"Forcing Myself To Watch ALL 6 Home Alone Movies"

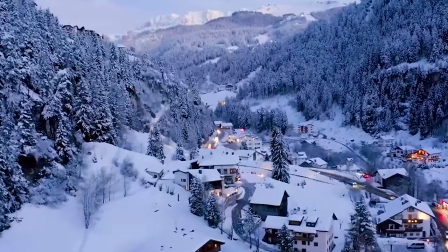(0:00)
Ah, the holiday season. That short sliver of winter that warms the heart before it becomes painfully depressing for 3 months straight.
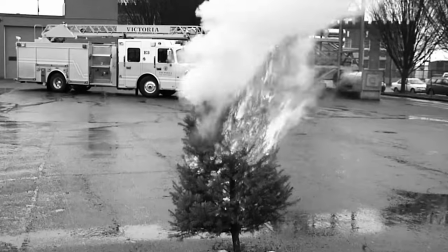(0:06)
I'm gonna be honest with you guys. Growing up as a kid, my family didn't really celebrate Christmas. Because of that, I probably haven't seen most of the Christmas movies that people say are staples of the season. But there was always one movie that my family watched every year, no matter what. And that's Home Alone.
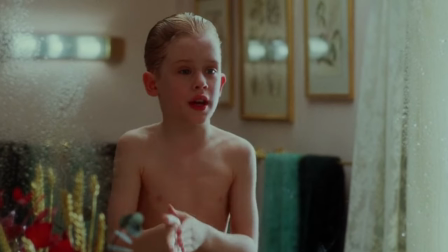(0:19)
Home Alone is one of those franchises that's so popular that it really doesn't need an introduction from me. It'd be like me doing an intro for Spider-Man or Michael Jackson or something. And we all know that the only people dumb enough to claim that they've never heard of those guys are desperate reaction channels trying to get views.
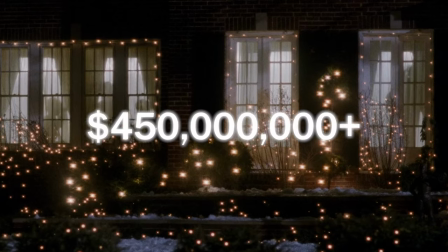(0:32)
The first Home Alone was so successful that it grossed over $450 million in the box office.
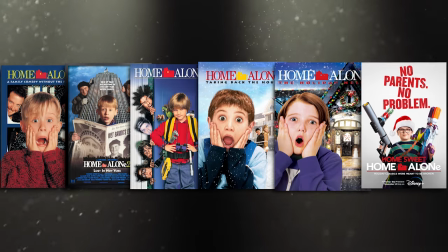(0:37)
It spurred 5 sequels so far, a handful of terrible games.
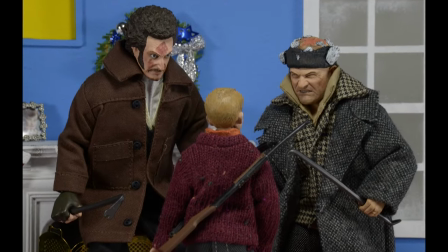(0:44)
And back in the day, it even had its own line of action figures and kids' toys. Wait, hold on a sec. Is that the Talk Boy from Home Alone 2? That thing's real? That is so cool. So yeah, it was a bit of a cultural phenomenon when it came out.
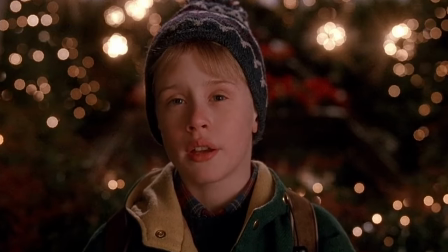(0:55)
Now, everybody knows the Home Alone movies with Macaulay Culkin are the best ones. After that, things get worse.
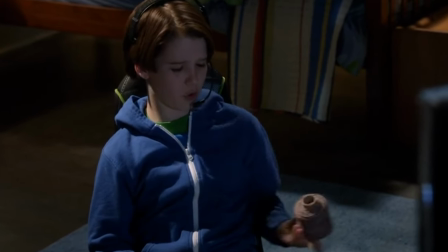(1:03)
So why on God's earth am I subjecting myself to the crappy sequels and reviewing all of the Home Alone movies today? Well, I'm pleased to announce that this year, I'm officially a Christmas celebrator.
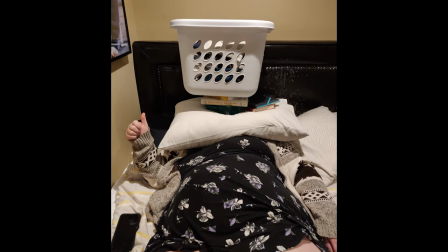(1:14)
Thanks to my wonderful girlfriend, I am now part of a Christmas celebrating family.
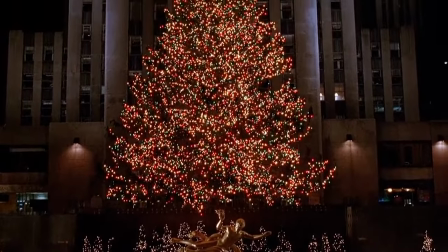(1:19)
I got my advent calendar, my Christmas sweater, and I thought, what better way to show off my newfound Christmas spirit than to subject myself to some of the worst Christmas movie sequels ever made.
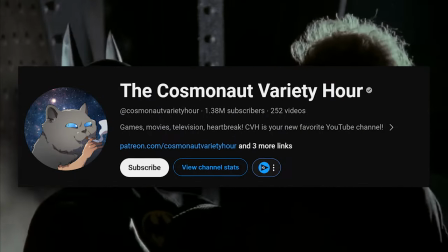(1:27)
That, and I saw the new video from Cosmonaut Variety Hour where he reviewed all of the Batman movies, and I thought, that seems like a pretty fun format to steal.
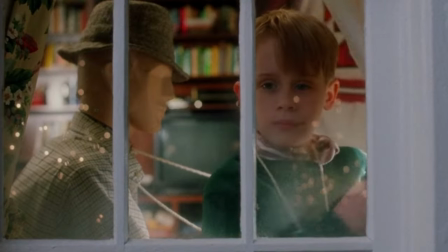(1:33)
So buckle in, buckle up, and come celebrate Christmas with me by watching this beloved franchise get beaten into the ground by money-hungry execs and kids with punchable faces.
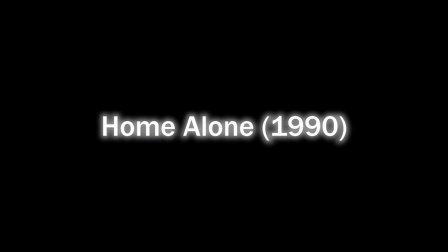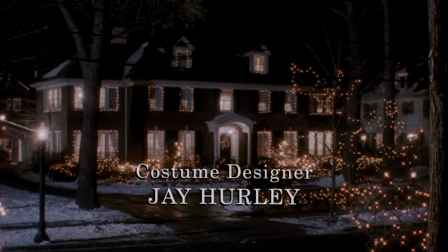(1:47)
There's honestly not a lot for me to say about this first Home Alone movie that hasn't been said a million times before, so I'm gonna keep this short and sweet, but goddamn, what a perfect Christmas movie.
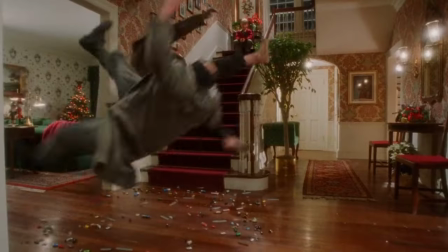(1:55)
Now these days, I feel like Home Alone is mostly known for the booby traps and the slapstick comedy, but the thing that immediately jumps out at me is how perfectly they portray the family and what it's like to be a kid.
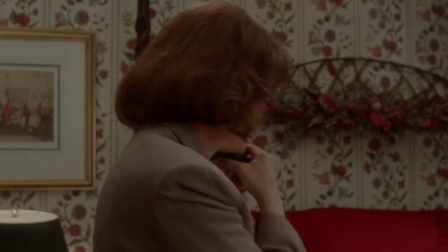(2:05) Mom, Uncle Frank won't let me watch the movie, but the big kids can. Why can't I?
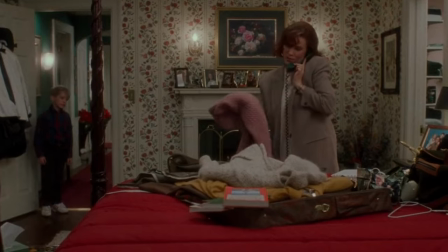(2:10) Kevin, I'm on the phone.
And that's mostly because of John Hughes.
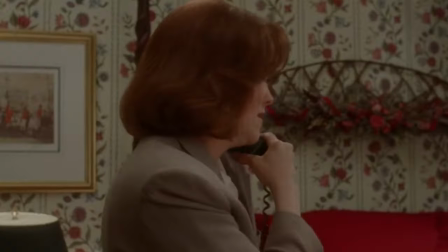(2:14)
He's always had this legendary ability to capture the essence of being young in his movies, and this script is no exception.
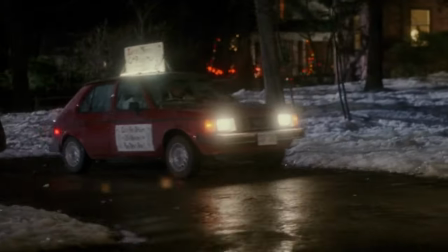(2:21)
But John Hughes doesn't get all the credit because the way his script is brought to life by the directing of Chris Columbus is what takes it to an entirely new level.
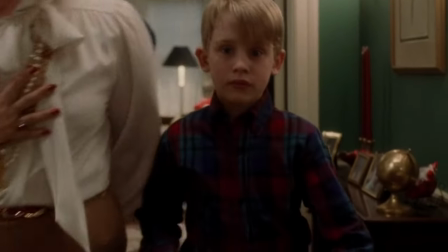(2:28)
The opening 10 minutes of this movie is masterful. Not a single second is wasted.
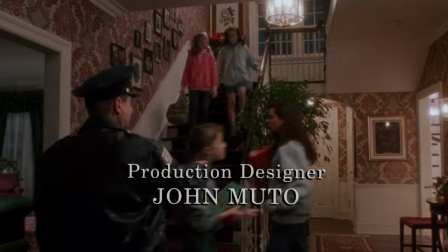(2:32)
It's a whirlwind sequence of events where every beat along the way tells you something about the characters or the world that they're setting up.
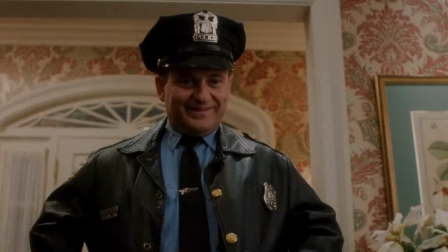(2:38)
It starts with a house in complete chaos, and Harry, who's dressed as a cop, is being ignored.
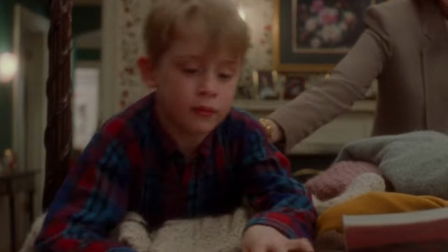(2:43)
There is literally no sense of order here. Then in just a few lines, we learn that Kevin is a bright kid that's being excluded by the rest of the family, and his parents are too busy to be sympathetic.
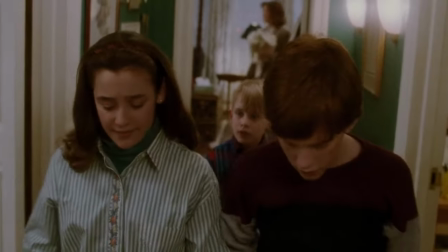(2:52)
Even the camera work speaks to Kevin's exclusion when the camera follows his older siblings and he gets left behind.
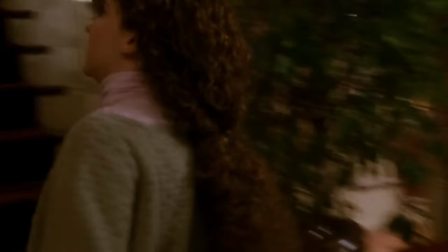(2:57)
Meanwhile, we keep cutting back to Harry trying to reach the adults, which emphasizes how they're not just unattentive towards Kevin, but that they're unattentive in general.
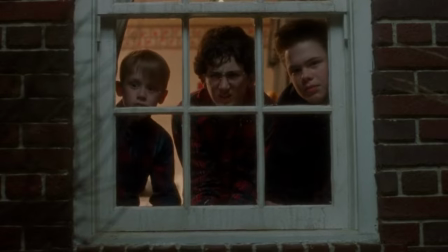(3:04)
But back upstairs in Buzz's room, we learn about the neighbor and how he's potentially a serial killer, which sets up the end of the second and third acts of the movie.
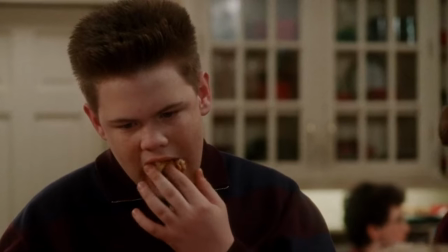(3:11)
And then we have my favorite part of all, the pizza scene. After Buzz pushes Kevin too far by eating all of his pizza, Kevin finally pushes back, literally.
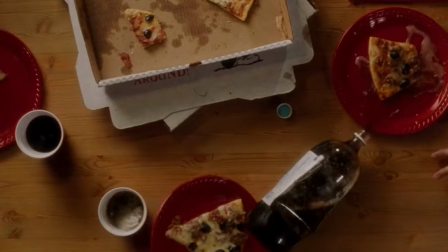(3:24) Watch it!
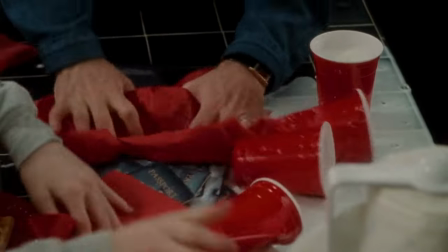(3:28) No, no, get these passports out of here.
It's so well choreographed, it's just...
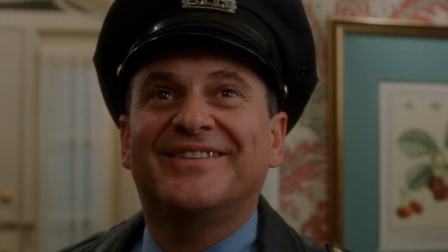(3:34)
chef's kiss. And of course, to wrap it all up, we learn that Harry isn't actually a cop, which tells us that not only is he a threat,
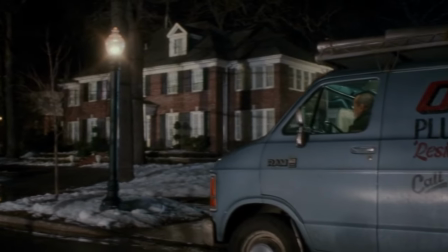(3:41)
but that he'll be lingering in the background amidst all the chaos for the rest of the movie. It's just so good.
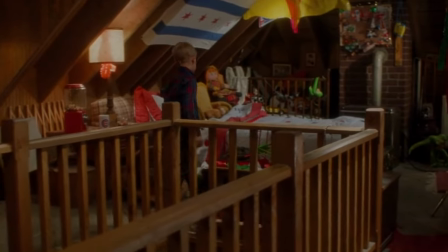(3:46)
And the unsung hero here is, of course, John Williams, who perfectly scores the movie.
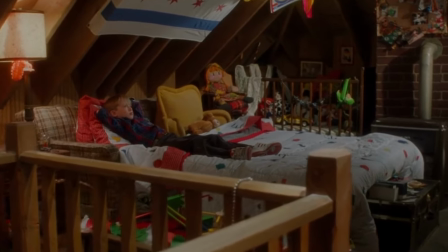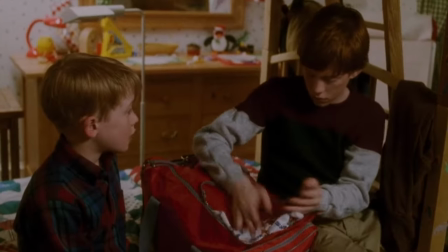(3:57)
But man, is it just me, or is this family full of assholes? Kevin is 8 years old and just wants help packing his bag, but nobody wants to be even remotely nice to him.